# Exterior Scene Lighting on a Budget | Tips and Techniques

I'm just trying to show you what happens when you don't stay on the right side of the light.
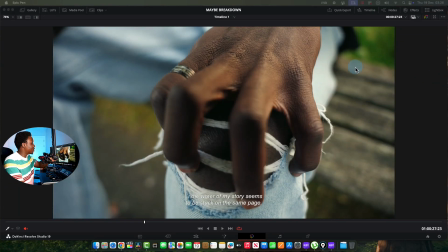8:18 So that's how this shot was achieved. Nothing else. It was just straight out sun. There was no reflector. There was nothing. It was just the sun that was there. I think in the edit, I kind of brought, I put some level. I think I kind of drew a power window around it and I darkened the side a little bit more.
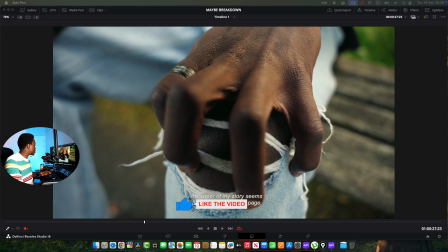8:36 But that's in the edits. I'm going to look at, let's look at what we shot. Let's look at the raw shots.
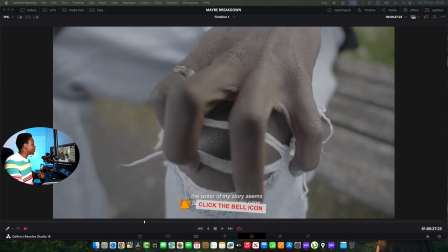8:42 If you look at the raw shots, we still have the dark side. It was filmed this way. So this was filmed in S-Log3 and the FS6. So you can see these are the shadows. So if you don't shoot these things, you can't really try to push them too much in post.
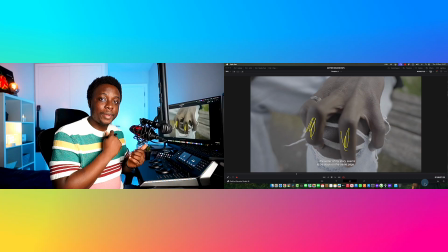8:56 So most people feel like you make your look in the edits. The best looks that you can get as a colorist is something that's been well shot.
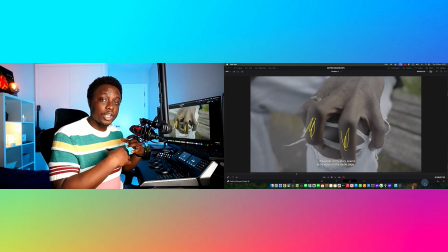9:03 So if you film properly, if you light properly, and you bring it into the edits, then you can get better results.
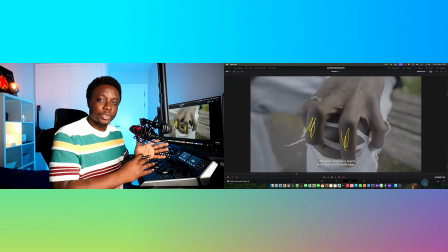9:08 If you don't prioritize your lighting and your shooting and you want like great results in the edits, most of the times you'll be disappointed.
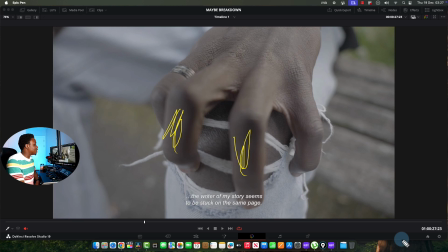9:16 So you can see how the light is working on the body. You can see this is the S-Log, just so you don't think it's about the grade. You can see the light here. And you can see how the light slowly falls off and it goes into the dark side.
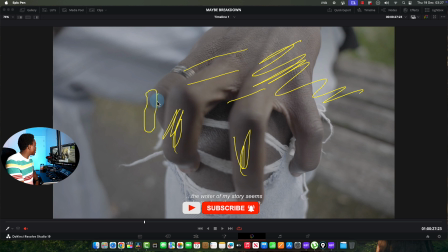9:28 You can see there's some bounce back here. You can feel like maybe there's a reflector kicking back, but it's because of where we are. There's the floor. If I look at the shots, I'm sure that's coming from the floor.
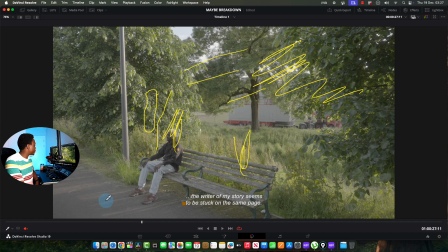9:42 Yeah, that's coming from somewhere around here in the film. So the bounce back you're seeing is the sun. You can see, like I said, if you look at the location before we did the close-up, the sun is somewhere here in the sky. So because in this shot I wasn't going for a silhouette look, I made sure I did not show the sky.
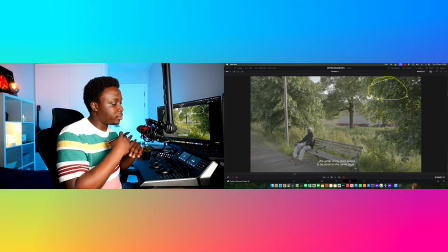9:59 So that's another tip, because we're dealing with contrast here. If you're trying to film something that is dark, it doesn't even have to be like a dark skinned person.
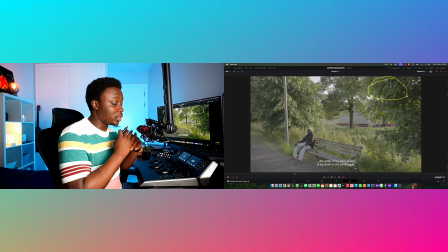10:07 And you're filming against something that is white, which is why people usually don't film against white backgrounds.
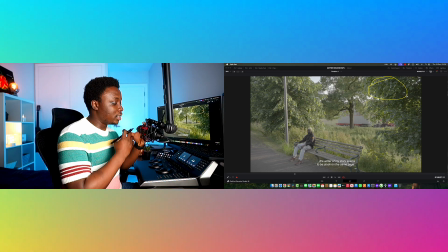10:14 What you're doing is you're making it difficult for yourself to be able to achieve proper contrast.
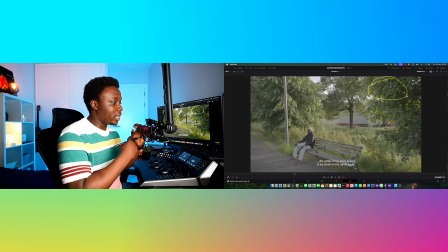10:19 So if you want to get good exposure on a dark skinned person,
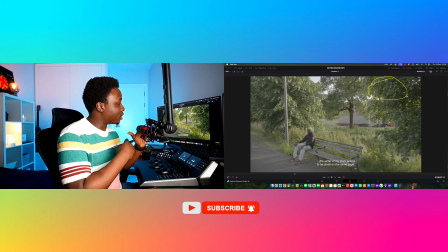10:24 you have to make sure that your exposure is on point, which means if I had filmed and I faced the sky,
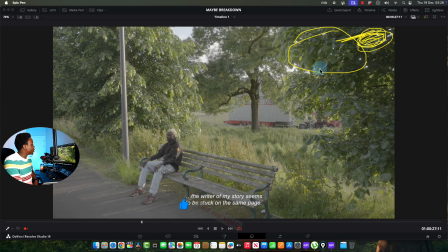10:30 because the sun was right here, if I try to expose for the sun, that means I would darken and underexpose my skin tone. And that will make my character or my model look even way darker on camera. So the trick is I could have shot this from here. I could have moved here and shot this way.
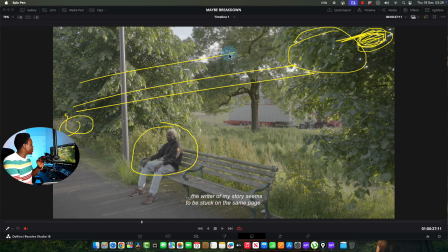10:46 If I had done that, I would have seen the sun. So I came to this side, which is the dark side of the shot, very intentional. I made sure that I could see some of the sun, which is really nice, but I made sure that this tree here and the leaves was acting like my shade.
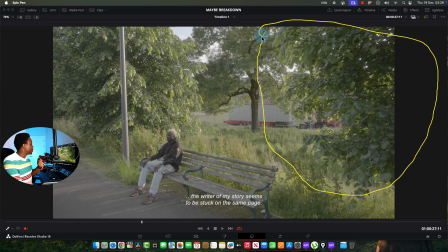11:04 It was basically blocking the sun while the light, because there's no tree here. If you notice, there's no tree in the middle here. So the light was coming in from here, lighting my guy, giving him the light that he needs. However, I don't have to deal with the sky because I can't see the sky.
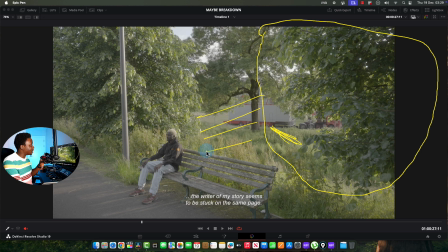11:22 I can see small part of the sky, but the sun is right here. If I had seen the sun, I'll be dealing with a lot of overexposure problems.
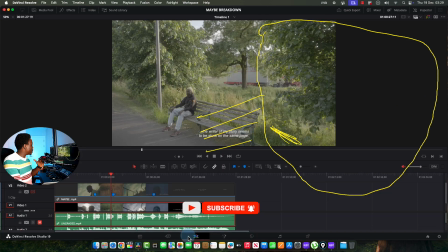11:29 So that's another trick to like light people. Control your lights. Make sure that you don't just point your camera up just because it looks good.
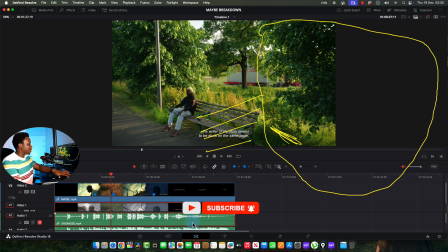11:37 As you can see, everything is controlled. This is the colored version. See how that looks.
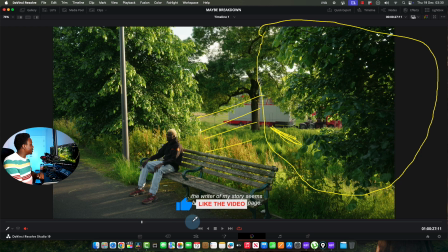11:42 See how the sky is being blocked by this leaf, by this tree. And that helps me.
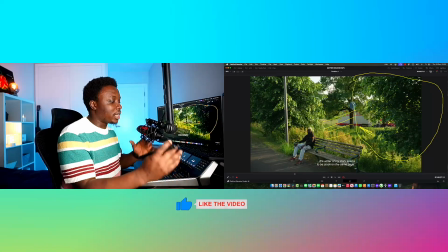11:47 You can see how much light is coming. It's almost like I created my own negatives.
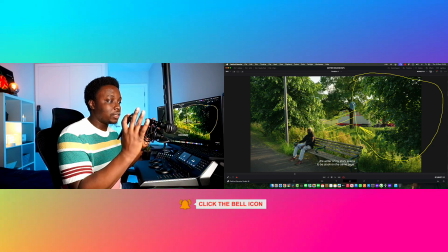11:52 When you're filming, you want to have like negative flags, or maybe you probably get like black wrap that you use to like shape light.
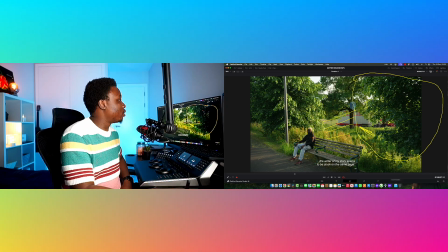12:00 So this is working for me for shape. So the tree right here is like a cutter. It's basically cutting the sun and making me not see the sky. But the sun is able to break through and light my character the way I want.
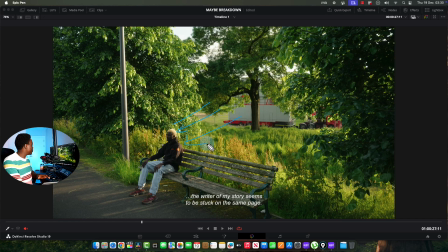12:13 You can see it backlighting him, and again kept him in the shadow.
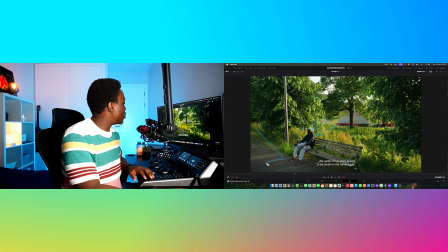12:17 If this was a beauty shoot, I'll put a bounce board there that would just kick some light into his face.
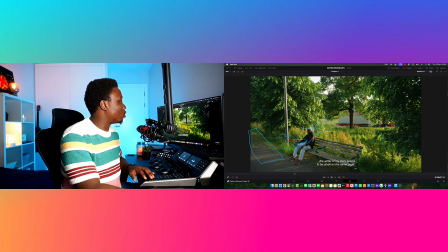12:24 But because I wasn't going for that, I didn't want to intentionally see him too much.
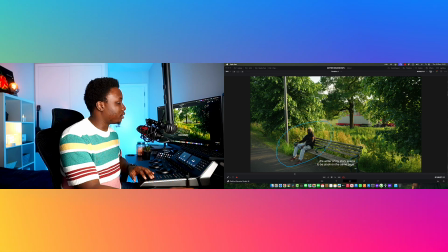12:29 I wanted him, almost in the dark. This works for the film. And this is the thing about cinematography that most people don't understand.
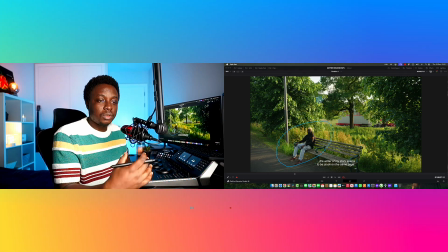12:36 You don't have to follow the rules, because cinematography is about creating emotion.
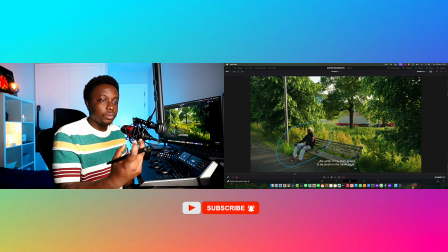12:41 So if you're trying to create an emotion, as long as what you're doing helps your story, then you're good.
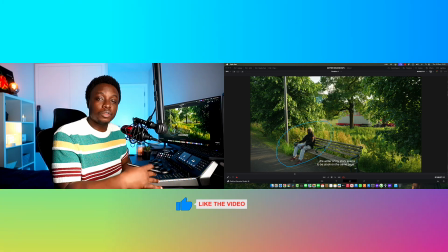12:49 If I kept this person properly lit, which I could have done, all I had to do was put a bounce in front of him, then it would look too glamorous.
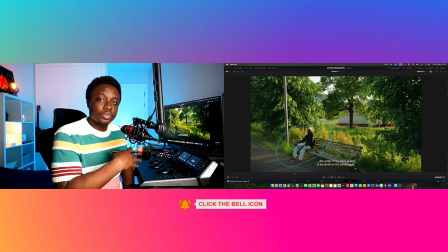12:57 Then it wouldn't look like what he's feeling. This person is going through stuff, so they're not supposed to look very glamorous. They're not supposed to look like it's a commercial. We're not going for that look, right? That doesn't mean you have to underexpose them, right?
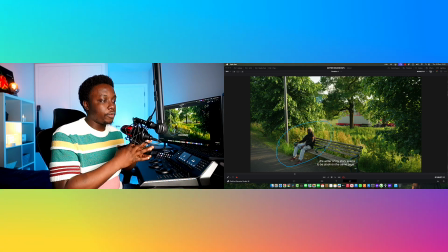13:11 It's still shot properly. However, I wasn't going for something that would look too pristine.
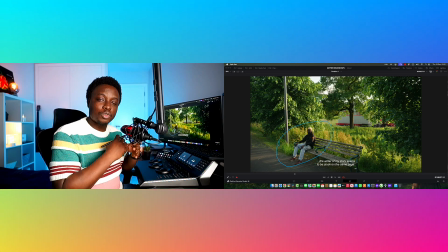13:18 I didn't want to overlight him.
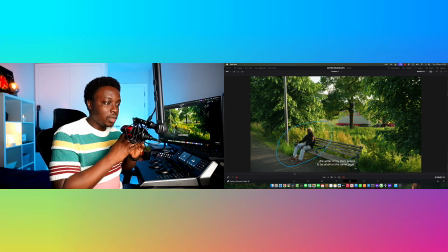13:19 I could have gone out with some of my lights, but I didn't want to do none of that. I just went out with one tube light, my camera, my backpack, and a bicycle.
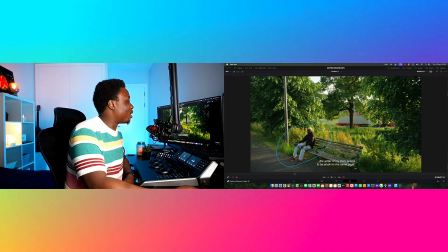13:27 Done. So that's how we made this happen. In case we have not met, my name is Tissent. I'm a cinematographer, I'm a colorist, and most especially, I am a lazy filmmaker. On this channel, I help you become better at cinematography, lighting, and coloring. If there's anything you take from this video, it's the fact that you don't need to overlight people to make them look great.
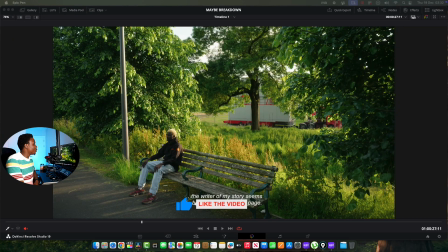13:49 So I'm going to jump to the next scene now, just to show you some other interesting bits about lighting.
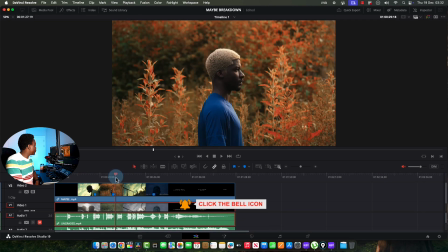13:56 Then I will show you some behind the scene photos. So this is one of my favorite shots in the film.
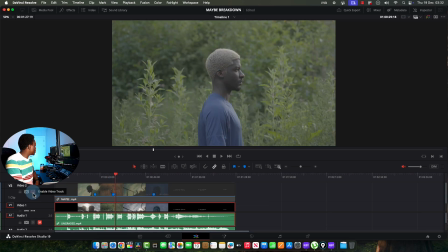14:02 If I show you what that looks like without the grade, this was what it looked like without the grade.
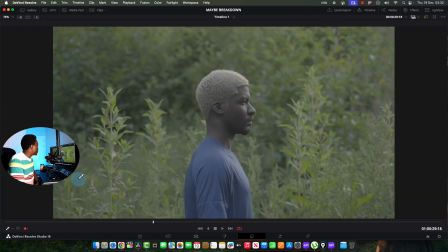14:08 And from here, you can already see what I was doing. The same thing that I've been talking about. Always stay on the shadow side. So let me do a top-down view and show you what this looks like in relation to what my character is. So let's say it's here. It's right here in the middle, okay?
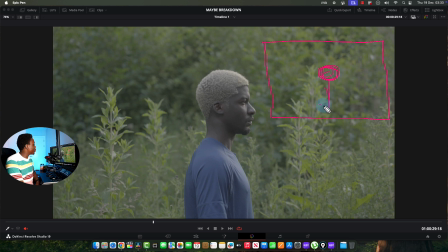14:26 And he's looking this way. Yeah, that makes sense. He's here, he's looking this way. Or better still, let me make him look this way. Okay, he's standing here and he's looking this way. Then the sun is here in the sky. The sun is here in the sky.
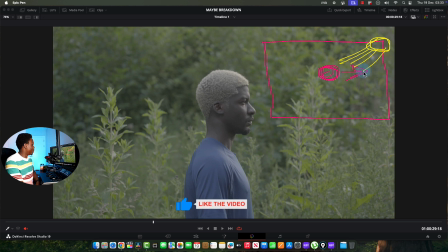14:45 And the sun is coming down and shining on him. And because of that, the sun is basically hitting him on this side of the face. So what I've done is I've stayed intentionally on the other side of the sun, not necessarily like directly opposite it.
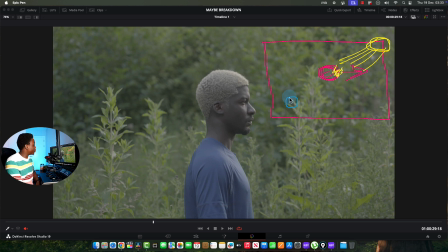15:01 Again, you can see I made sure I didn't see any sky, so the camera was raised up and I was shooting in the way that I didn't see any of the sky, because if I shot the sky will be bright and I'll have to deal with that. So the camera stayed here and shot towards this direction. So what that does is it gives me some highlight on his face from the sun.
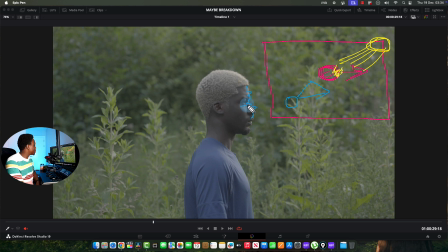15:20 You can see this highlight as on his face. You can see this light here. That's the light coming from the sun.
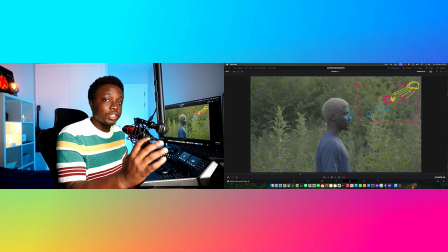15:26 And I think another thing to point out is the time of day was very essential. So if I shot this at high noon, let's say around 12 o'clock.
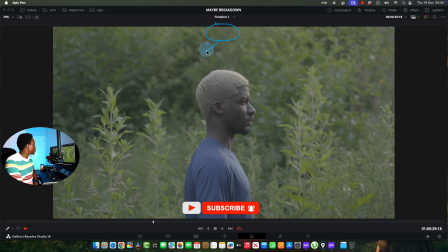15:34 So if the sun was here and was shining down on him, it would be a different look entirely. What would happen is everywhere here will be bright and it might cast shadows under his eyes and under his nose and under his jaw,
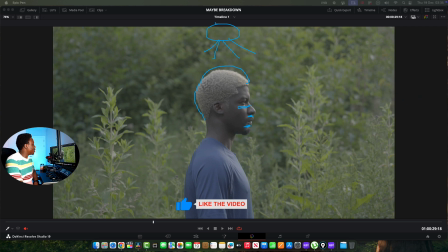15:49 and it might look ugly, you know. So you don't want to shoot at that time of the day. I waited till around 4 p.m. when the sun was low in the sky and the sun had come from just directly on top and it had come to somewhere like this, okay? So that the sun would be lighting him and giving me some frontal light instead of a top light,
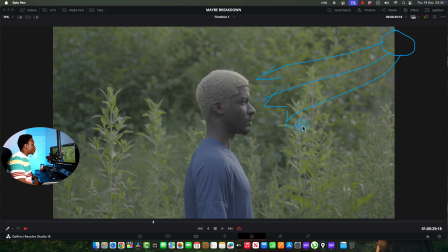16:08 which if I had to use a top light, it would complicate things and I would have to diffuse it and soften it, and it was just two of us on the shoot. So these are the ways that you can understand lighting and then make it work to your advantage. So I waited for the sun to come down. We didn't start shooting until like 4 p.m. and it was summertime in the UK, so it was fine.